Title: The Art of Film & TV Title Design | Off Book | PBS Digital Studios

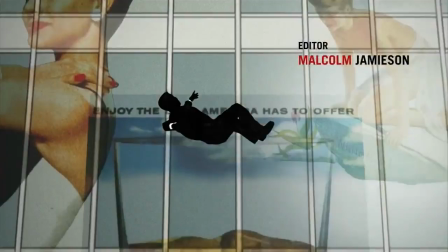2s
I think title design is like a curtain, like when you're in the theater. When the curtain gets up there is a moment of anticipation. I think it draws you from your everyday into this fantastic world. It's a movie inside of a movie, and it's always been something that's fascinated me.
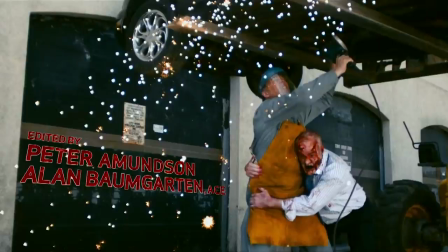17s
I mean, it's such an important time. The movie starts, and it's a very precious little moment there that really can't be wasted. I think a good title sequence is just a show of respect to the audience. says we're really going to
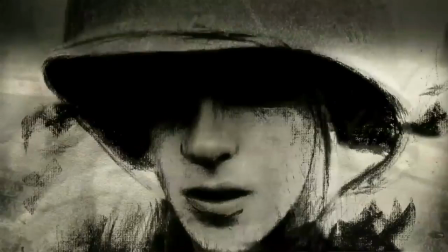31s
actually try as hard as we possibly can to invite you in and to entertain you.
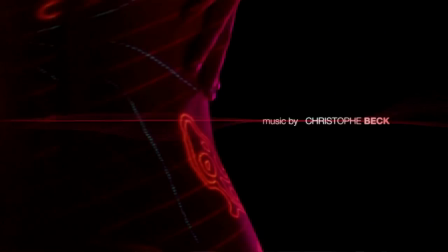37s
The key component of our design is just the concept work. We hope something is very aesthetically striking, aesthetically memorable, but hopefully the reason why it resonates with you is because it's so true to the story it's telling.
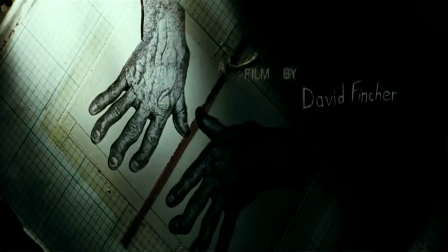51s
The project that really launched our company was the title sequence to David Fincher's Seven. What Fincher needed was a formal expression of what he was going for, not so much to mirror his style,
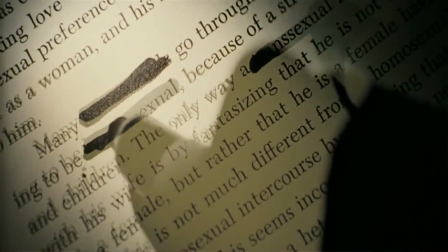66s
but rather to reinforce his style, but in a completely different language. You hope that a television series lasts years and years and that whatever sequence you're coming up with would have a lifespan that encompasses the bigger ideas within the story.
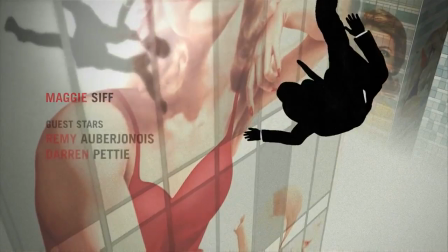80s
Mad Men is a perfect example. What happened is that show became part of the culture and the title sequence became part of the culture and that final image of Don Draper with his arm draped over the back of his chair became the iconic image of the show.
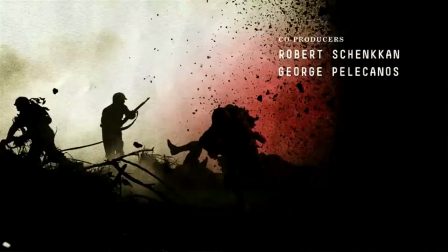95s
We're now out to duplicate what the director is doing in the film. Sometimes it's wonderful to have that contrast at play.
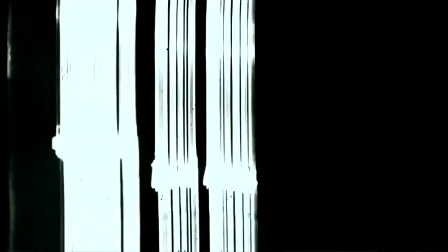101s
The sort of highest compliment is that the title really is of the movie, and that the movie can't exist without the title sequence and vice versa. I mean, that's always really what we're going for. Building the anticipation for the audience at the beginning of the film before they see me, I think is so much fun in Zombieland.
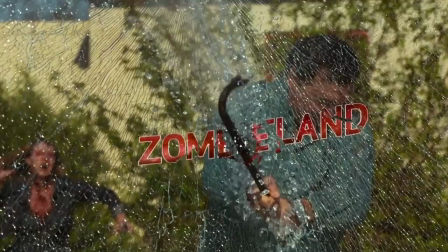120s
The challenge was really about bridging design and filmmaking. It was directed by Ruben Fleischer, and he was taking an approach that we understood in terms of bringing type into the film in a real integrated way. We were responsible for the whole intro. So the whole beginning required a lot of design thinking.
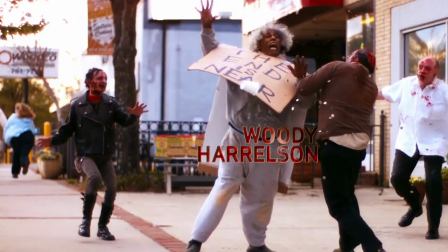141s
Eventually, everything clicked. That this was going to be these beautiful slow motion shots of zombies all around
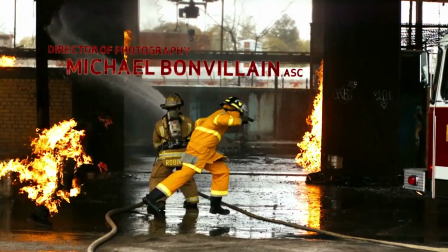148s
the country killing people and then integrating the type in the same way.
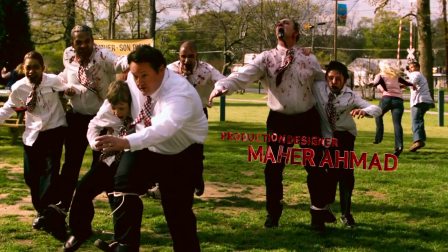153s
So having them move in that beautiful, poetic style. So you have this grace to it, and at the same time, it's horrific.
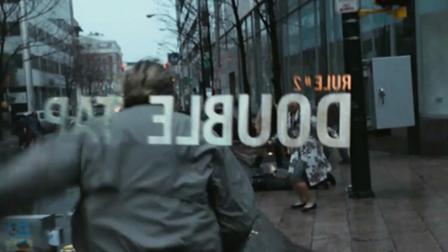161s
I think from the beginning, Ruben also wanted to have the rules be typographically featured within the film. So the solution for that was to have the type interact and be a part of the scene, and so in a sense become a character.
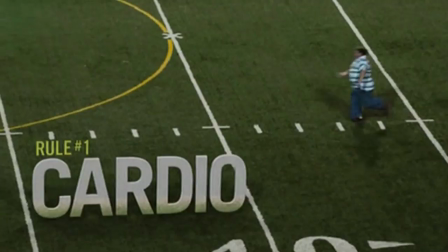175s
What we really discovered is that we didn't want to overpower the image. The images were so fantastic.
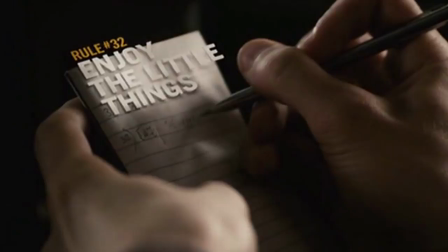181s
So we didn't want to have the font do so much of that work to say, like, hey, I'm funny, I'm a funny font. It didn't need that. It didn't need to be sort of slapped in your face. I remember seeing it in the theater and people laughing at the way that the type behaved.
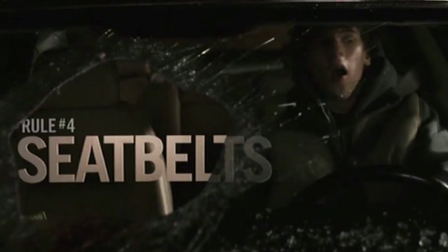195s
That was just a really gratifying moment to see that type entertained in that way. I've always loved title designs. I've always loved title making. It's a really cool thing to entertain. It's like, how do you make something stick with someone?
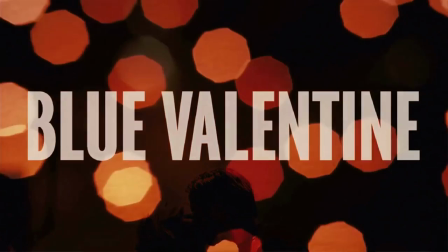209s
How do you put it in a context so that they'll feel something. With Blue Valentine in particular, it hits people.
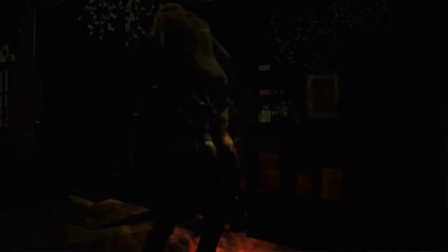216s
It was very honest. It takes you places that are really hard to go. One of the things I wanted to get across in the title sequence was that there was love.
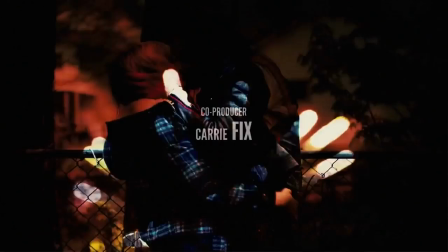224s
That it did exist and that even though it was harsh and it was a hard thing to watch them lose their love,
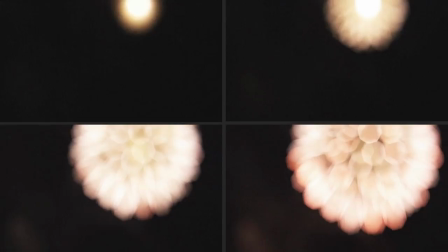231s
it still existed and it didn't devalue that. They had always planned to have fireworks at the end.
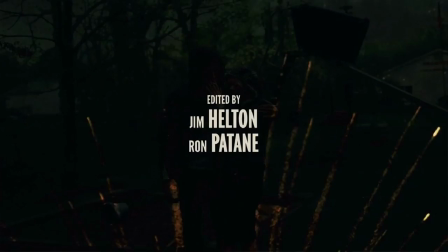236s
The DP shot the fireworks. You know, But Derek just kept on saying, I want more out of focus, more out of focus, more out of focus.
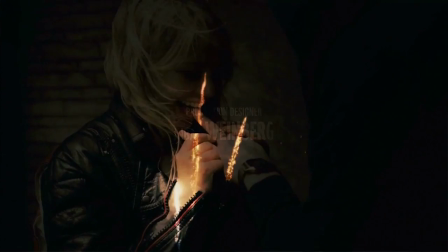242s
And so finally, they just took the lens off the camera. And so the real beautiful bouquets, I mean, it's just the camera. And it looks magnificent to me.